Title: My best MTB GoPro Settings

Hello, you have an action cam and you wonder how you create those action shots with that light speed effect with lots of motion blur and a full immersive feeling? In this video, I'm going to share with you how I learned it the hard way, and maybe with this can avoid you making the same mistakes as I did.
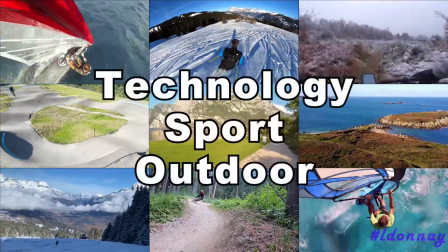One of the most convenient ways to make an action shot when mountain biking or skiing is to wear a chesty. My first mistake was to have the camera not tight enough to the chesty and the chesty actually not tightly enough strapped to my body.
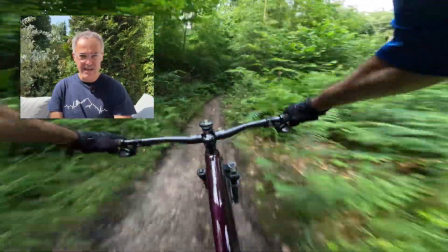(0:37)
So here, while at full speed over bumps, jumps and rocks, the camera started to move on my body and the stabilization couldn't make up for it.
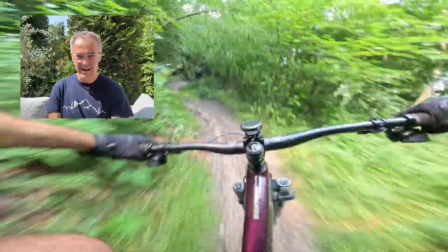(0:45)
So it creates an awful wobble like you can see exactly here on that image. Let me rewind, same image. Second mistake, don't underestimate the weight of the camera. The camera alone weighs 164 grams.
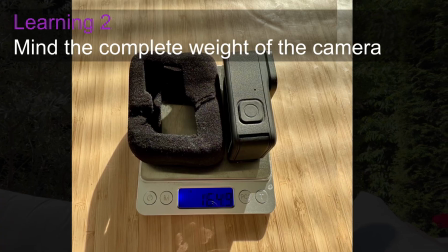(0:59)
But if you start to put here the media mode or an additional lens or
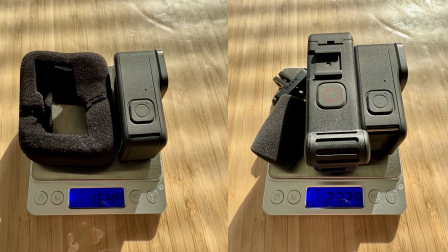(1:04)
even the wind muff on the media mode or even on top the quick clip of GoPro, you almost double the weight of the camera. And that.
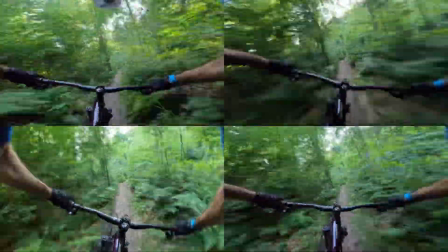(1:15)
Next thing to look at are the camera settings.
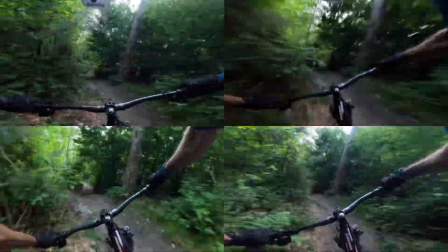(1:18)
In these videos, you see 3 different settings for the field of view, for the ND filtering, and for the sound.
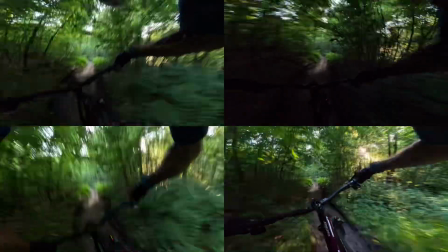(1:24)
I'm going to walk you through the differences and share with you the one I most prefer.
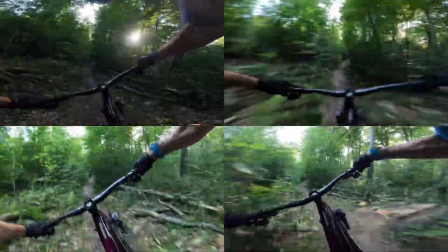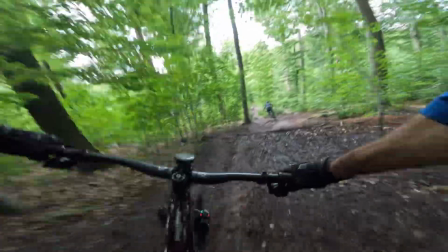(1:37)
First parameter to set is the frame rate. Here, I set it at 25 frames per second to give a cinematic look.
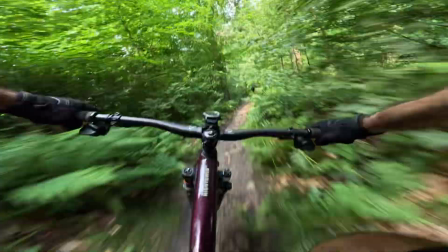(1:43)
As you can see on the image here, it allows the center to be pretty sharp,
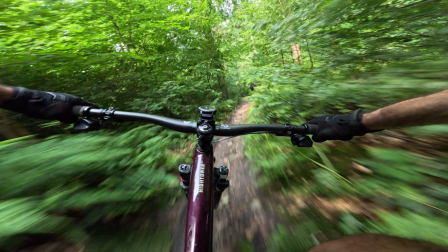(1:47)
while all around the center it's very blurry, which really increases the speed effect.
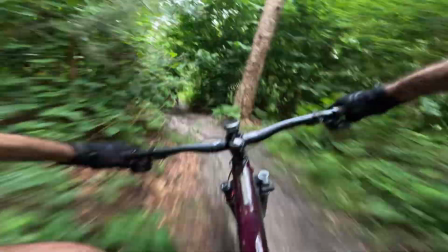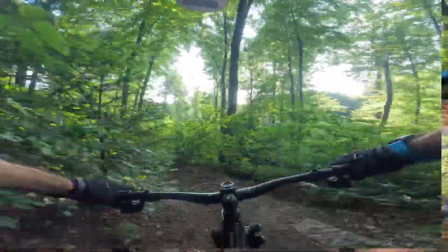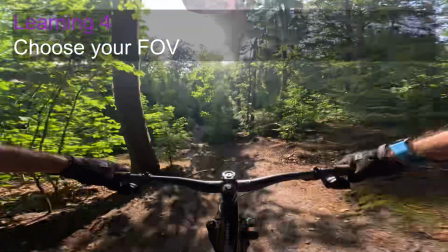(2:03)
The next setting is the field of view. Let's have a first look at a video with the stock lens in the hyperview field of view.
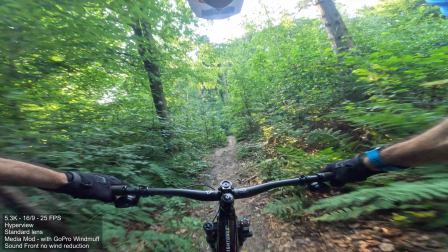(2:11)
As you can see, the bar is pretty close. You don't see the entire arms, but you still can capture the complete shot.
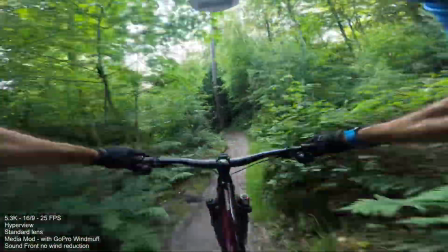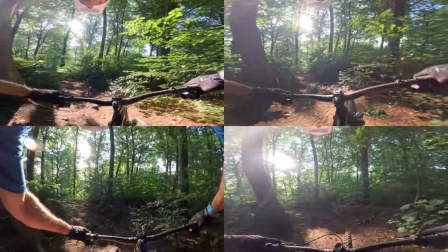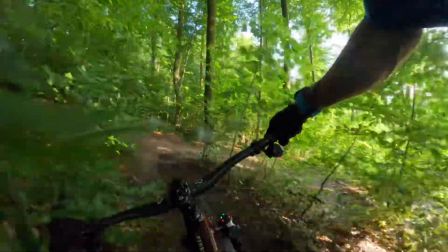(2:30)
On the next shot, I mounted the Max Lens Mode 2 on the GoPro 13. This completely changes the field of view.
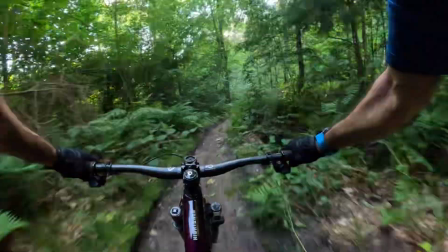(2:38)
It switches from hyperview to ultra wide, and as you can see on the picture right now,
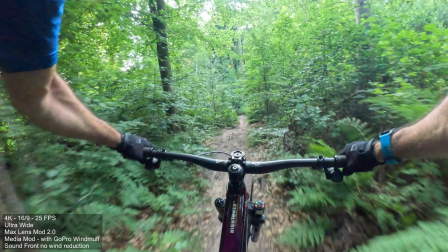(2:44)
actually you can see a lot more of the arms. The bar is much more far away, so it completely changes the perspective.
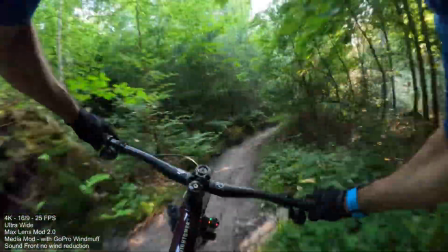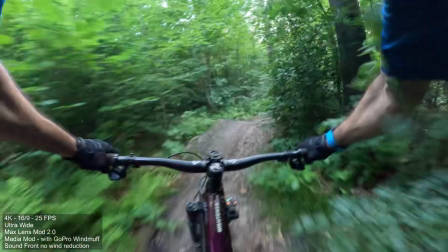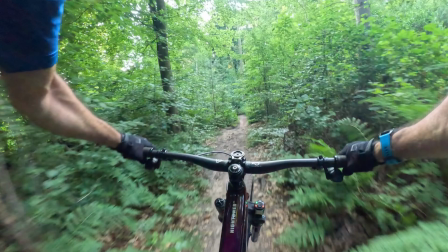(3:03)
And here, switching from one image to the other again and again so that you better understand the differences.
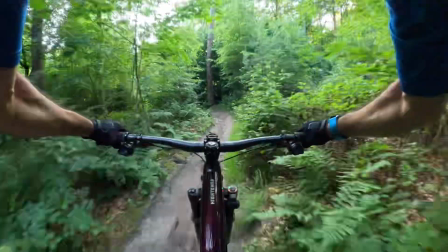(3:12)
There is no right or wrong choice. It's up to you to pick up the field of view you think fits the most to your style of riding.
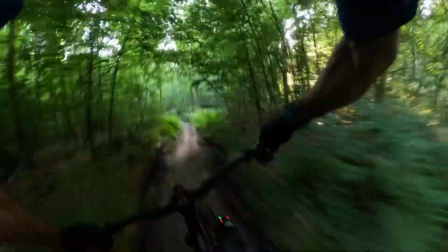(3:20)
I recently also started to use different ND filters.
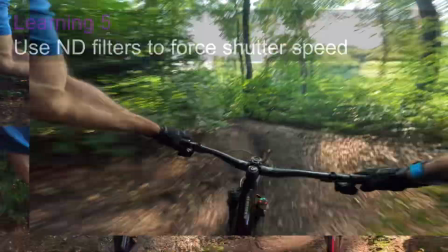(3:24)
As you can see here, using the ND filter 8 at sunset, it gives an amazing color,
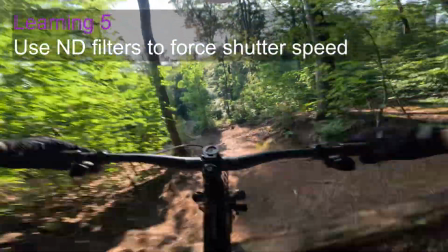(3:31)
but also here it also applies the shutter effect, so the motion blur is even increased.
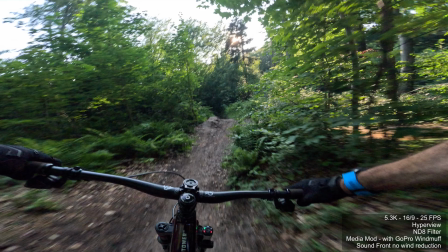(3:36)
As you can see on that picture, the center is really sharp, but the trees and the leaves around are completely blurry, which really makes the effect so fast.
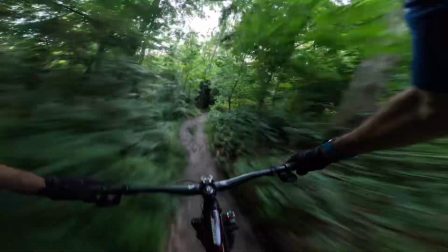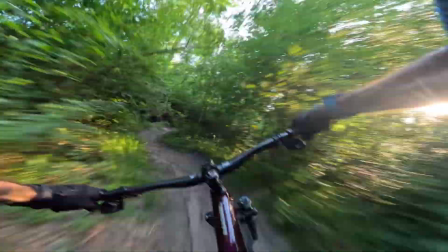(3:53)
Let's check again how it looks like in detail.
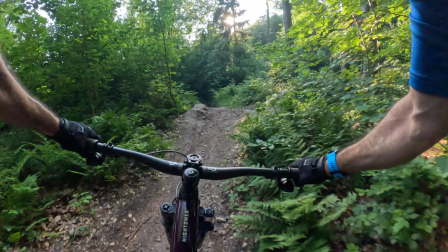(3:56)
So that's without the ND8, here with, here without again, and now here with, where you really see the trees that are blurred.